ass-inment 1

Now, when some people see this, they see it as kind of gimmicky, and I can see why, but when it works, it can be really effective.
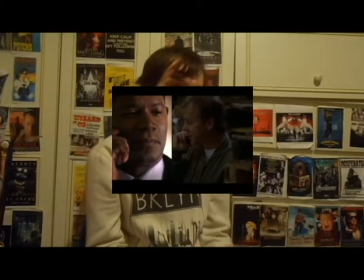12:10 The point is to show two people or two things happening simultaneously at the same time. And when you do this, you don't have to cut back and forth between the two different things happening because,
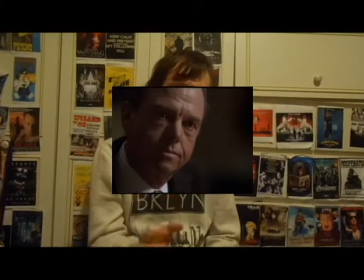12:24 well, the audience is seeing them on screen at the same time. And it can be done when the editor particularly wants the viewer to
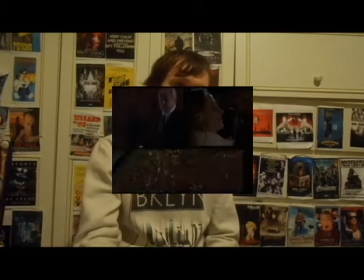12:32 see two things happening at the same time between the two people.
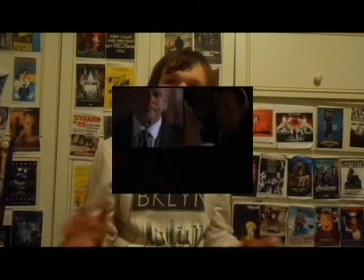12:37 Maybe it's done when something important is going on at two different places,
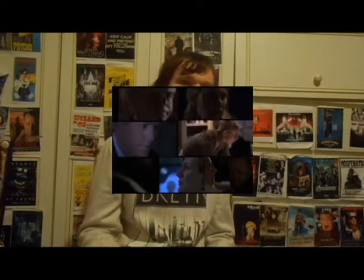12:42 or maybe it could be done when two people are having a conversation over the phone. Wipes and split screen aren't really seen as much anymore because they're seen as kind of gimmicky.
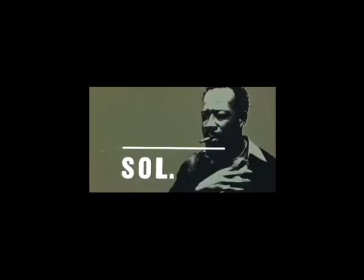12:53 Freeze frames are still going on today since they've been used, probably in the early 20s.
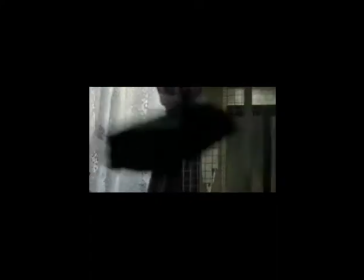12:59 Yeah, that early. Normally it freezes on a specific shot when it wants to exit the scene or even the entire film,
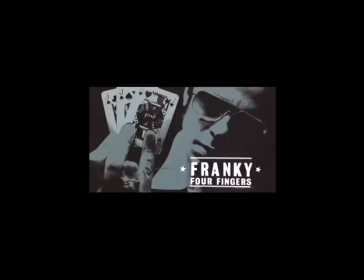13:07 but some of it can be done not to exit but actually to introduce. Like this scene, for example,
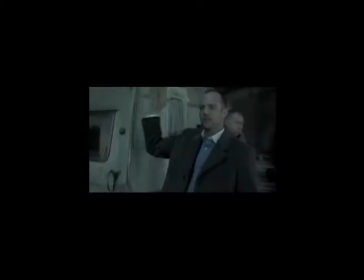13:15 where the camera freezes on specific images of the characters and does what it likes to them in a kind of badass way of introducing them.
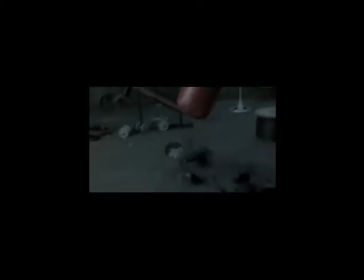13:23 But in a way, I kind of feel sorry for the people this happens to. I mean, how would you like it if you kept freezing in places you didn't want to and you couldn't move? Will you knock it off?
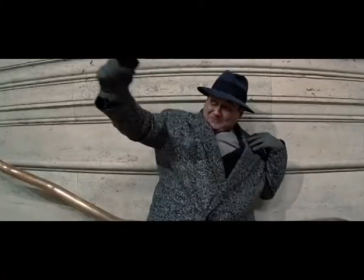13:38 Slow motion has also been used so much since it's experimented with that it's almost become something of a cliche.
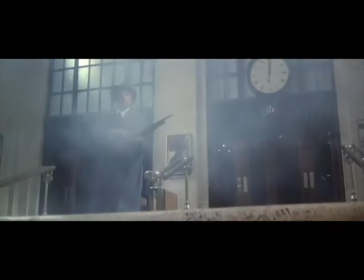13:45 But that's because the ways they were being used were so effective.
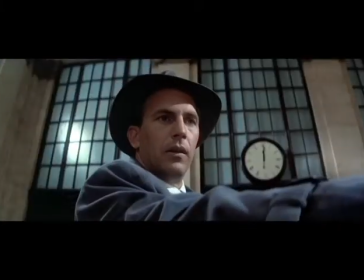13:50 Because it not only allows the audience to see things in much more big and grand detail,
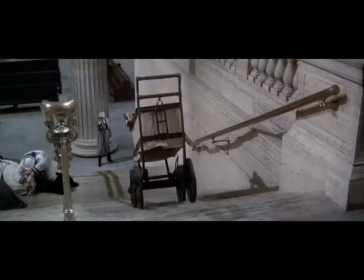13:56 but it also builds up the tension.
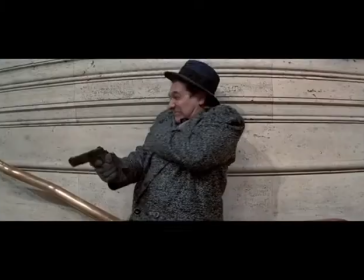13:59 Because things are slowed down and they're not moving at the pace that it should, it puts the audience on the edge of their seat more. Oh my god, what's gonna happen? What's gonna happen? What's gonna happen? Ah, they made it.
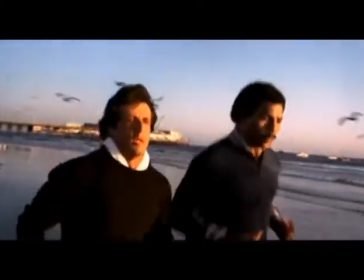14:12 Now, when you think of montages, you'll most likely think of music videos and things like that,
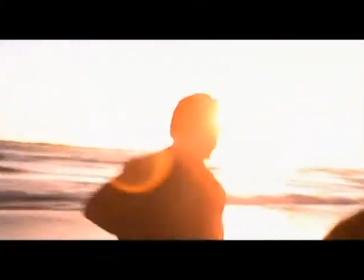14:18 but they're also used in film as well.
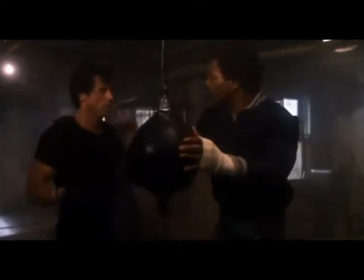14:21 But while all of the other editing techniques that we've gone through so far are used to keep the scenes and shots in continuity,
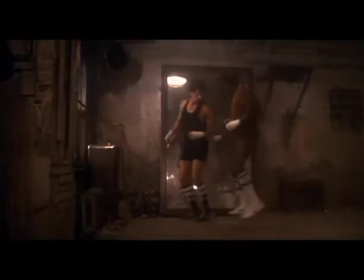14:29 this one is done to show the effects of them outside of continuity.
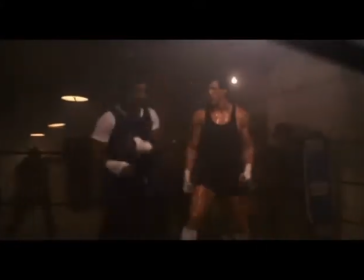14:34 It cuts between different characters doing different things, maybe at the same time, but sometimes at the passage of time as well, but they do not keep in continuity with each other, and it's done in a way that does not disorientate the viewer,
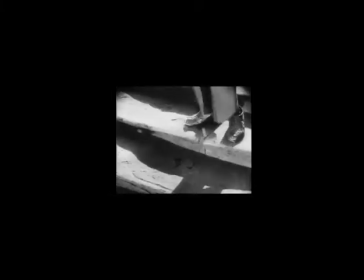14:49 and not leave them confused as to what's going on. But the most famous example of this comes from the Odessa Steppes massacre from Battleship Potemkin,
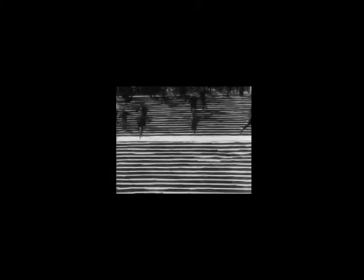14:58 which remains one of the most iconic sequences in film history. Well guys, that's it for the video. I hope you enjoyed it, and please give me a pass on this because I worked pretty hard on it. But thanks for watching, and I'll see you next time. Let's do the goodbye though in slow motion.